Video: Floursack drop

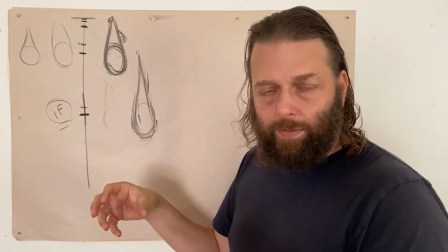[12:23]
And if you just Google animation smear drawings, you'll see some very ridiculous drawings.
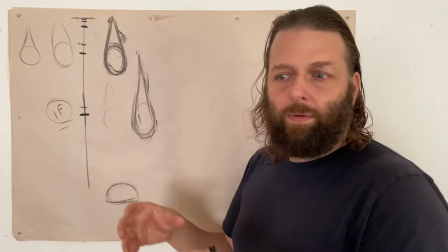[12:28]
I think they're really fun to look at, but also what you want to realize is kind of how they don't have to look like anything,
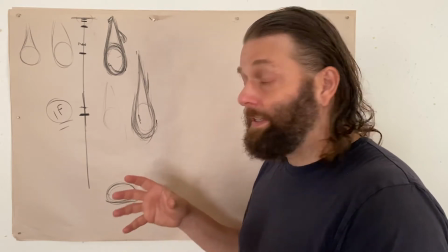[12:34]
because ultimately they're not very seen, because they're generally for one frame.
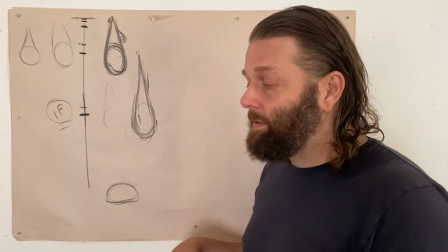[12:41]
Also, and I'll say this to a number of you throughout the semester, because it's kind of my go-to, Eric Goldberg's animation of the genie in Aladdin.
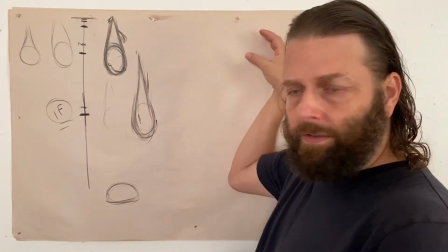[12:49]
He did a ton of stuff with the genies over here on the screen, and zooms over here in like no time at all.
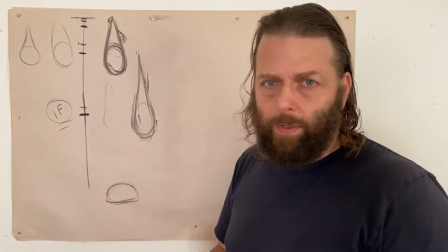[12:54]
Frame by frame that stuff, and you'll see some of the most ridiculous drawings, because they're more just
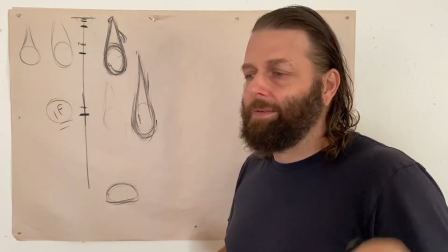[13:01]
they're being made not to make a decent looking drawing of the genie or whatever, but it's the arc of movement that's being articulated,
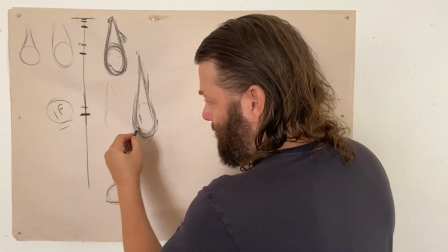[13:08]
and this kind of manipulation of spacing. So like if this ends up right here, right, then between frame to frame,
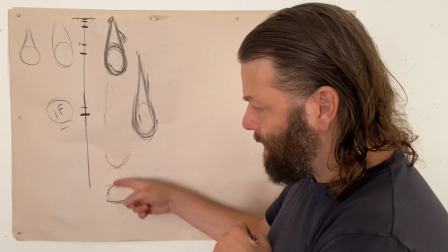[13:16]
you're only asking the eye to connect this object to this object, and that's doable.
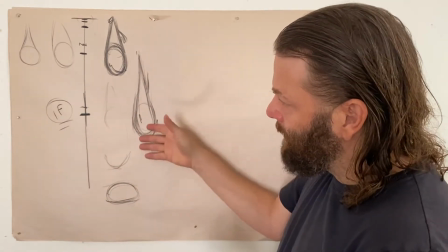[13:20]
So one of the things you're doing by really elongated the ball here is the Floursack here,
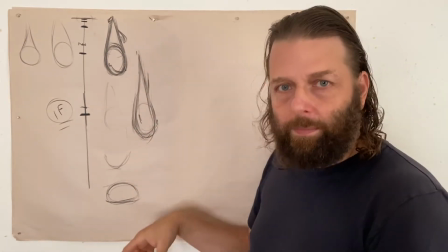[13:26]
is that you're actually reducing the spacing between the objects, allowing the eye to see the movement through,
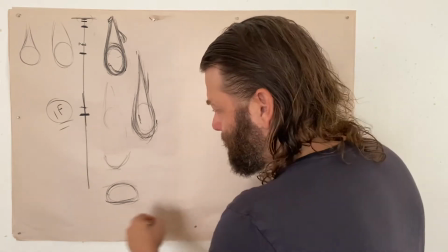[13:34]
to have that persistence of vision idea. Okay, so that's the dropping, right?
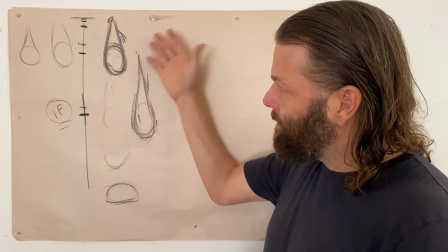[13:38]
So first start off getting a nice heavy feeling Floursack just by the drawing itself.
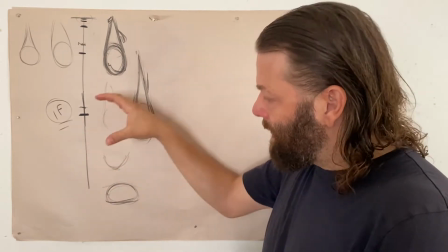[13:44]
Then you go into your slow end, you get super fast, and then it's going to hit the ground and do what's called follow through, right?
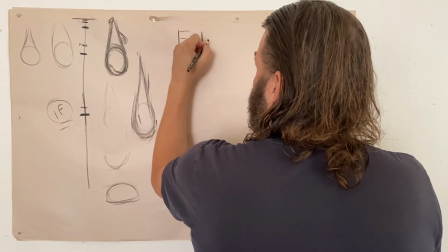[13:50]
And this is a very important aspect, like I said, of a principle of animation.
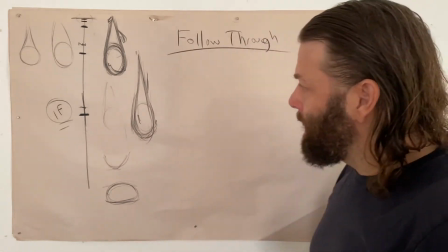[13:56]
And follow through applies itself quite a bit. In many ways, it's kind of sibling is drag,
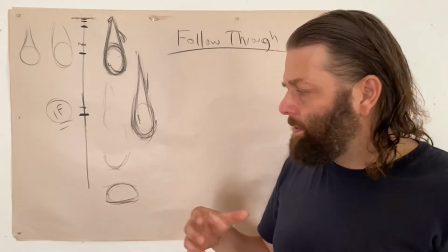[14:02]
but these both drag and follow through are things you will always want to think about it with every movement you make in animation.
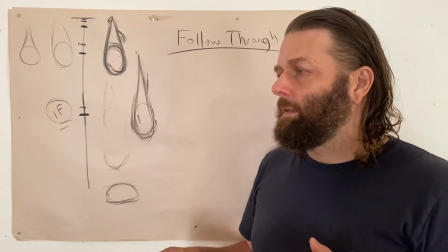[14:09]
They're just about as essential as the slow and slow out. Actually, if you talk to some animators, they're more essential.
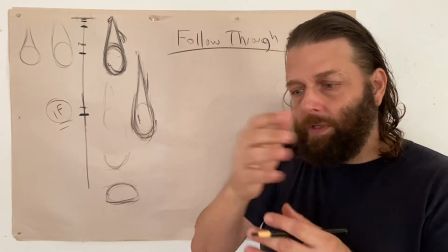[14:17]
But drag, like I said earlier, is that idea that, and really what we start to do is we're starting to talk about a two-part object, right?
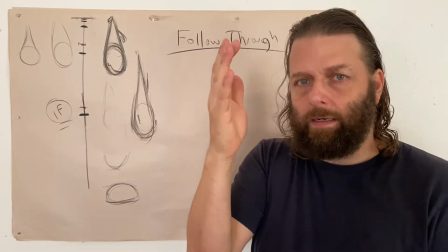[14:25]
Is that when, let's say in this case, my hand being the secondary object, when my forearm stops, the
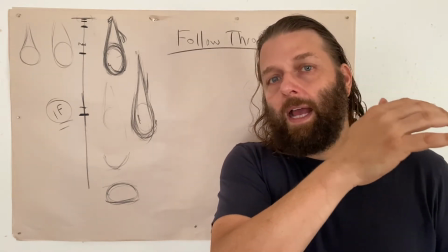[14:34]
secondary object, my hand, still has energy that has to dissipate.
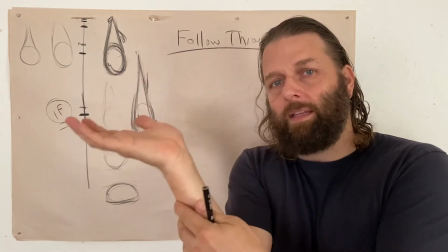[14:39]
So my forearm stops, this keeps going, and then finally comes back and settles. And that's follow through.
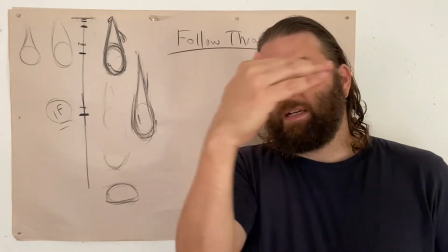[14:44]
And when I say drag, is it's sibling, because that's the opposite. When you start a motion, the secondary object goes into drag, right? And then when you stop a motion, it goes into follow through.
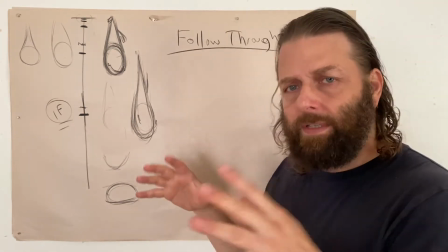[14:54]
Now this is something I don't want to get too far into with this assignment, because after these 2 assignments we're doing now, we'll be doing a drag assignment.
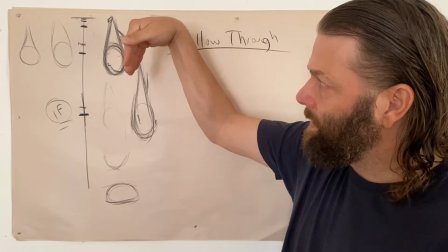[15:03]
But this is something like these could drag when it was a fall. They go from this kind of relaxed position as it's hanging on the pin. As it falls, it drags behind.
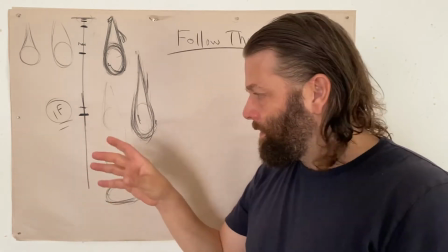[15:10]
If you want to bring that into your assignment, you can, but I'm not going to be looking for it.
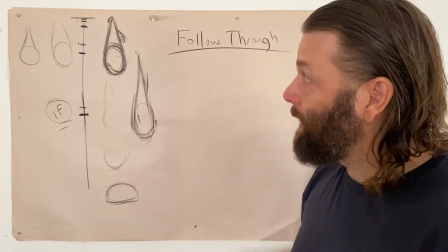[15:15]
I'm really focused more on follow through and weight, but that's something you can think about.
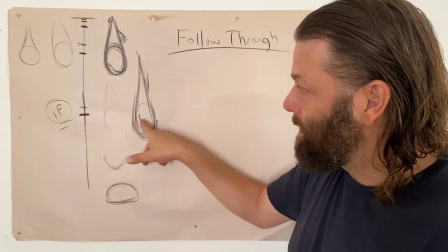[15:18]
So you can see like the way I'm drawing these, you can say these little bits or details are now in drag position.
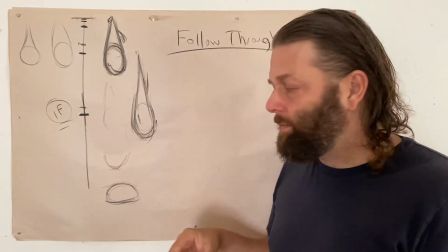[15:25]
But follow through. So what we're going to do, and this is crucial to the idea of weight, is to have the Floursack follow through.
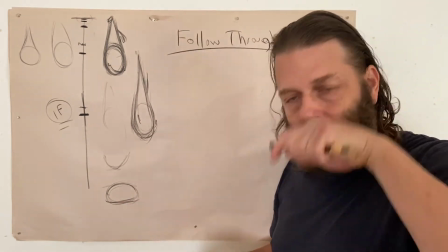[15:33]
So when it hits the ground, right? So if you drop a pen, it would bounce off the ground a little bit.
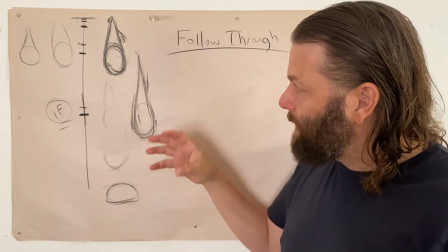[15:38]
But the way we're going to conceive of the Floursack is having 2 parts with a bottom mass, right?
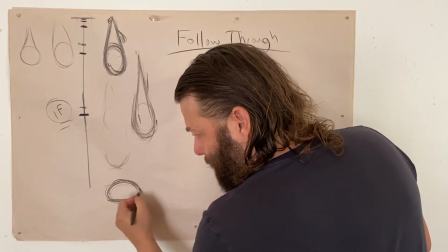[15:44]
And as I started here, and if you look at the way I'm drawing it, it's basically a squash ball, with exception a little more flat, right?
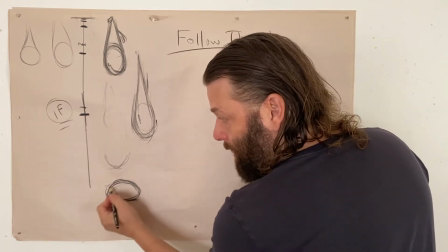[15:53]
So with the squash ball,
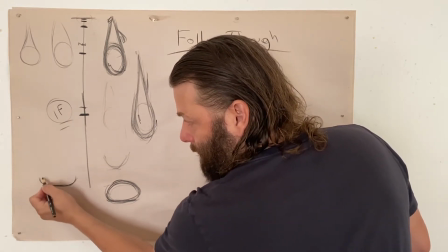[15:54]
the way you came off the corners was crucial in showing that the ball itself had some resistance, that it had energy still in it.
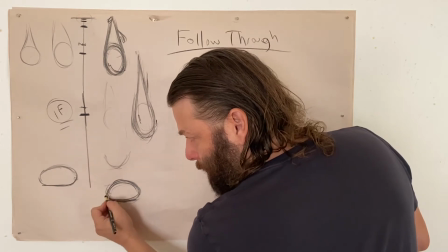[16:03]
Here I'm drooping this corner a little bit, and it's going to feel a little more planted.
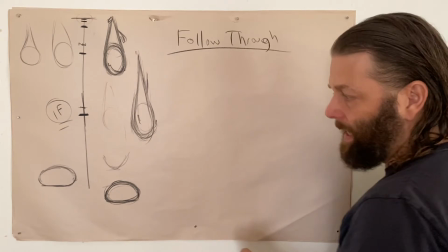[16:08]
So what's going to happen is the bottom mass of the flower is going to
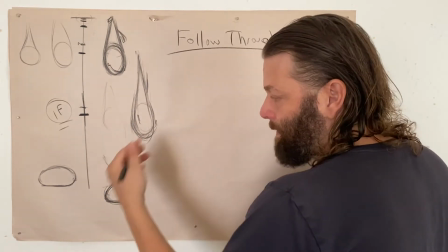[16:14]
just hit the ground and plant, where the secondary mass is going to do its follow through. I'll actually talk more about follow through over here.
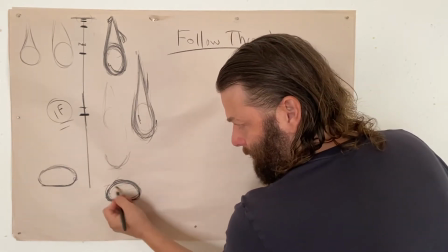[16:21]
But when you're designing your Floursack, and I'll be drawing this, the settled version of the Floursack, when it hits the ground, you want to think of it as having 2 ball masses.